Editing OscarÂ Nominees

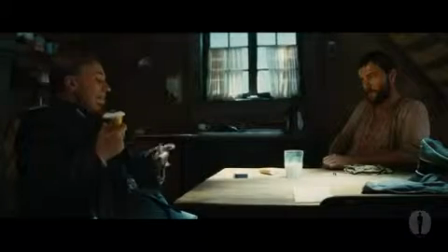[4:09]
But that really set the tone for the rest of the movie in terms of who this character was,
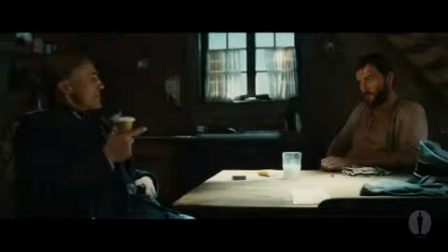[4:15]
what his job was, what his goals were,
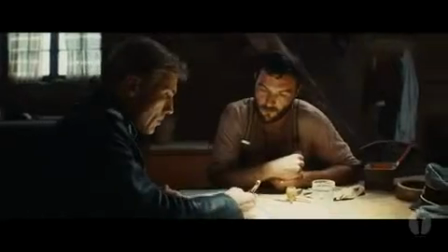[4:18]
and also setting a tone that you know going into a Tarantino film that there's going to be some unexpected turns, but very compelling. And I look forward to that.
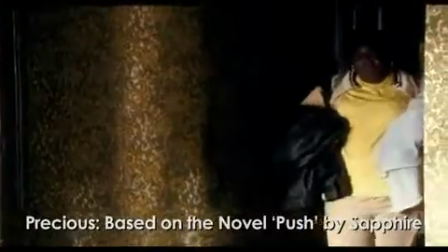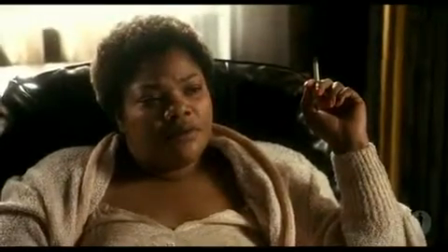[4:41] Hey, Precious.
I think for me, Precious was the editor's dream in terms of performance. It really grabbed me by the throat in a good way, and it made me smile to see those fantasy sequences,
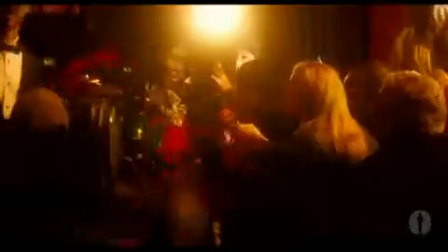[4:55]
because the way it was done kind of in a stylistic slow motion way where I could really connect with
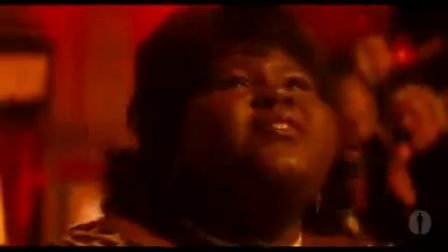[5:01]
the eyes and the expression and realizing this was just the complete opposite of where she actually lived. When her mom really unloaded on her.
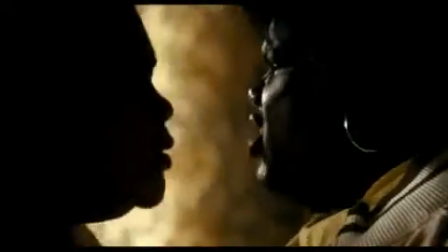[5:14]
The performance was so powerful. I don't really remember a lot of editing. I just remember, I think it was just basically, you know, there's just two characters, but
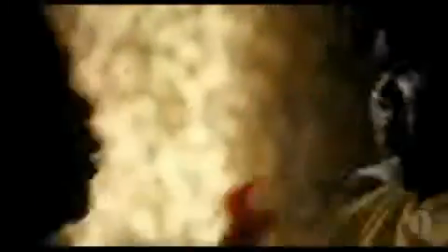[5:24]
staying with that woman's tirade and her absolute rage and attack on her daughter. There was a certain simplicity in the way it was staged and cut that allowed the performances to really breathe.
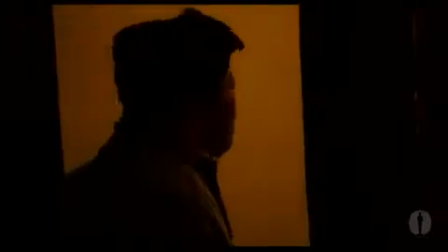[5:39]
And I think that was a really effective way of handling the material.
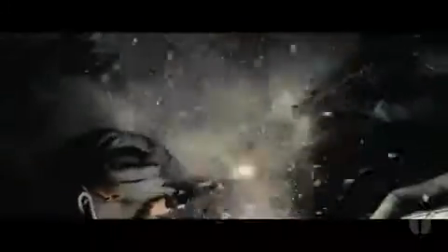[5:43]
It's an amazing year in terms of contrast and variety, yet at the core, all of them are extremely effective as far as pulling me in. And everything was enhanced for me emotionally by the editorial choices.